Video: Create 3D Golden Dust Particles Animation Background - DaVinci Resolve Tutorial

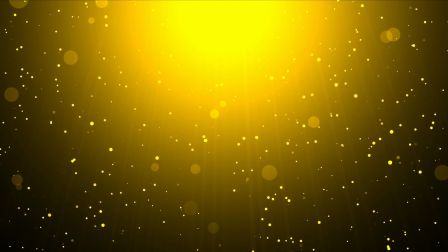0s
Hey, what's up guys? In this video, we're gonna look at how to create 3D golden dust particles like what you're seeing right here.
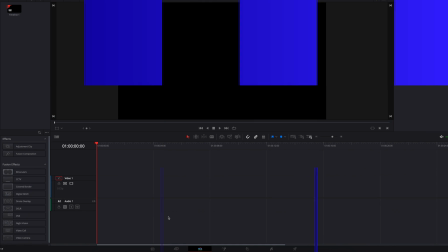5s
So without further ado, let's go ahead and have a look. All right, so the first thing we're gonna do is to bring Fusion composition clip into our timeline.
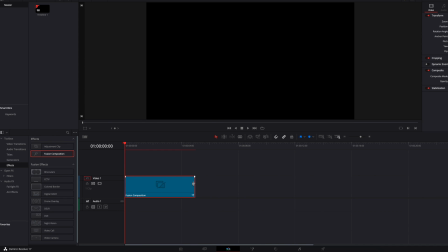14s
I'm going to bump up the duration to about 10 seconds instead of the default 5 seconds. And then let's take it directly to the Fusion page. The first thing we're going to do here is to build our 3D scene,
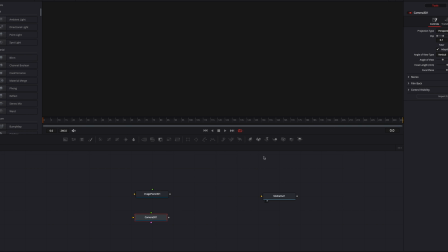26s
and we're going to do that by bringing in image plane node and also a camera node, and we're going to connect the two via a merge 3D node. Now once that is done, we're also going to bring a render node. This way we're going to be able to see our actual output.
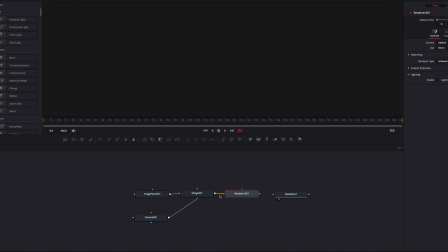39s
So now if we go ahead and bring the merge 3D node into the viewer, we can now see our 3D scene now. So the first thing we're going to do here is to bring the camera away from image plane, and our particle is going to sit kind of in between the camera and also the image plane.
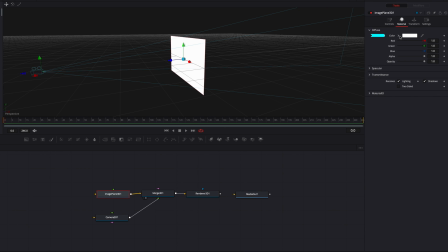57s
And we're also going to change the color of the image plane from white to black. This is going to create a better contrast.
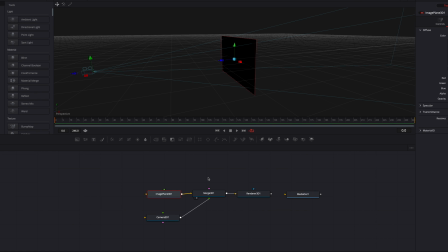63s
And now we're ready to build our particles, and we're going to start doing that by bringing a PEmitter node and also a PRender node.
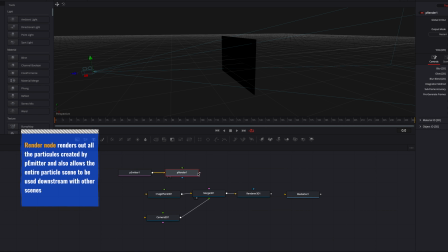71s
So make sure connect the two, and then we're going to connect our PRender node to merge 3D.
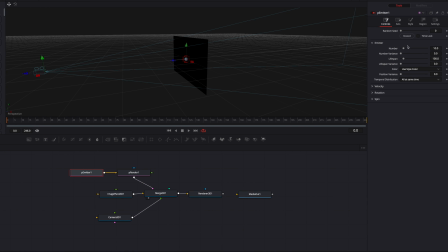76s
So now if we look at our particles, the first thing we're going to fix here is the region of per particle, the regions where all these particles will be generated. So we're going to bump up the sphere all the way up. And then I'm also going to change the position of the sphere by adjusting the Y offset and the Z offset. This way it's going to sit a little in front of the image plane.
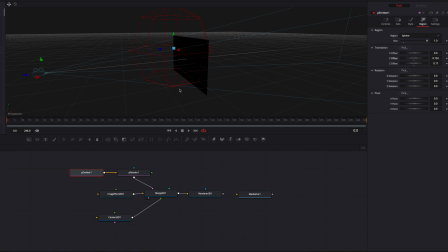95s
So now it's looking okay, but there are still a few things we have to make some changes to.
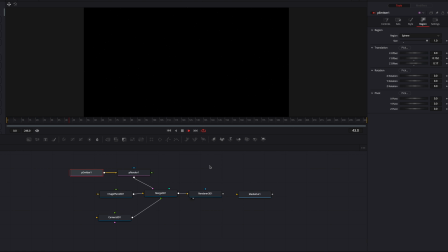101s
One of which is that the particles themselves, they don't look even close to how I want them to look.
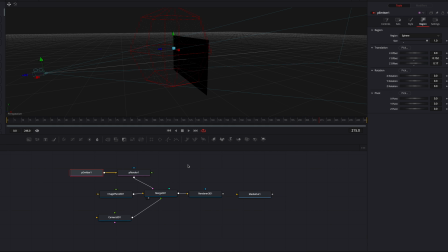109s
So that's what we're going to look at next. So now let's come to PEmitter, and then let's go to style. And then under style, we're going to change from point to angon, and we're going to choose circular as the angon type.
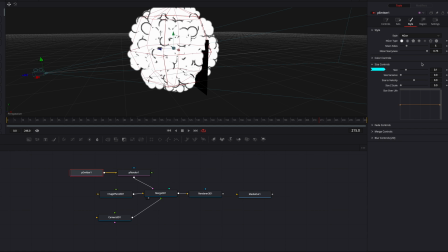124s
And the first thing we're going to change here is the size, because as you guys can see, they're just too big right now.
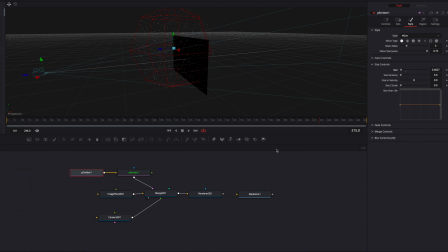130s
So let's just bring down the size a little bit here. And then let's look at the output.
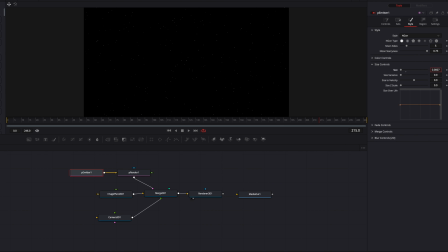135s
We can continue to bring down the size, and we're also going to bump up the size variance. This is going to create particles of different sizes for us. So this is looking a lot better now. And this is pretty much what we want.
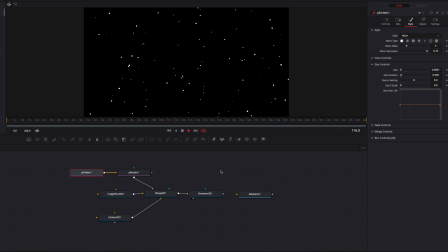152s
We want particles of different sizes rather than just one size across the entire screen here. Another thing we're going to do here is to come to PRender and then bump up pre-generate frames. This will ensure that at frame 0, we will have particles that we would have had at frame 100.
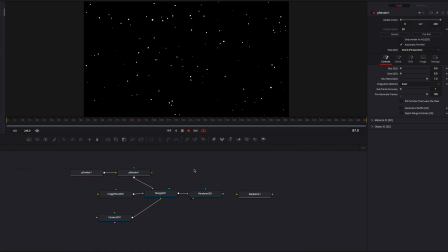170s
So this will give us a more subtle particle appearance compared to, you know, what we had before, where we start off with just a few particles. So now the next thing we're going to do is to control the number of particles that we see on the screen.
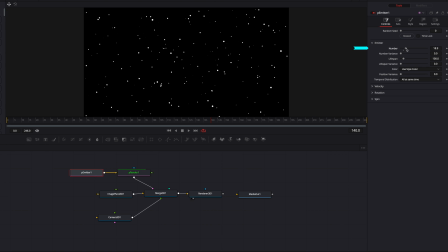185s
So we're going to do that by coming to controls tab and then bump up number parameter. And then also we're going to increase lifespan of the particles all the way up, change temporal distribution to random. Now you're going to see that first thing is that we have a lot more particles.
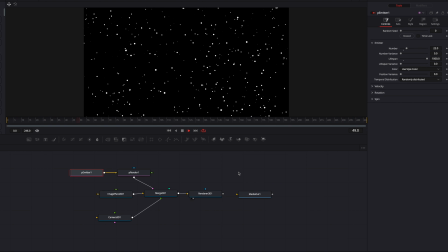201s
And on top of that, they stick around for a good amount of time because we have maximized the lifespan, increased it way beyond the duration of the clip. Now, the next thing we're going to do is come into style tab and then adjust the fading a little bit.
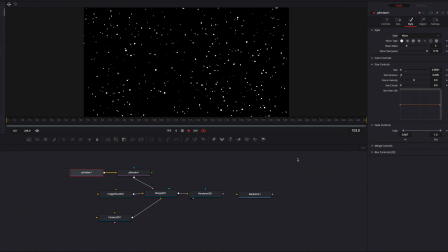216s
Now, the idea here is that we want the particles that are being generated each frame to have a more subtle, much smoother appearance than just kind of popping up all of a sudden on the screen. Next, we're going to add some movement to our particles,
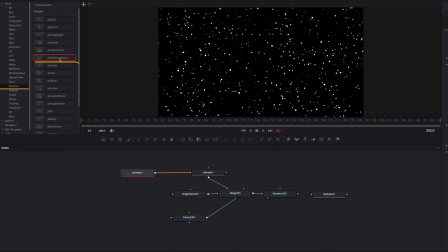234s
and we're going to do that by bringing in directional force node located under particles, and we're going to place it in between PEmitter and PRender. Now, by default, it's already making some changes to our particles.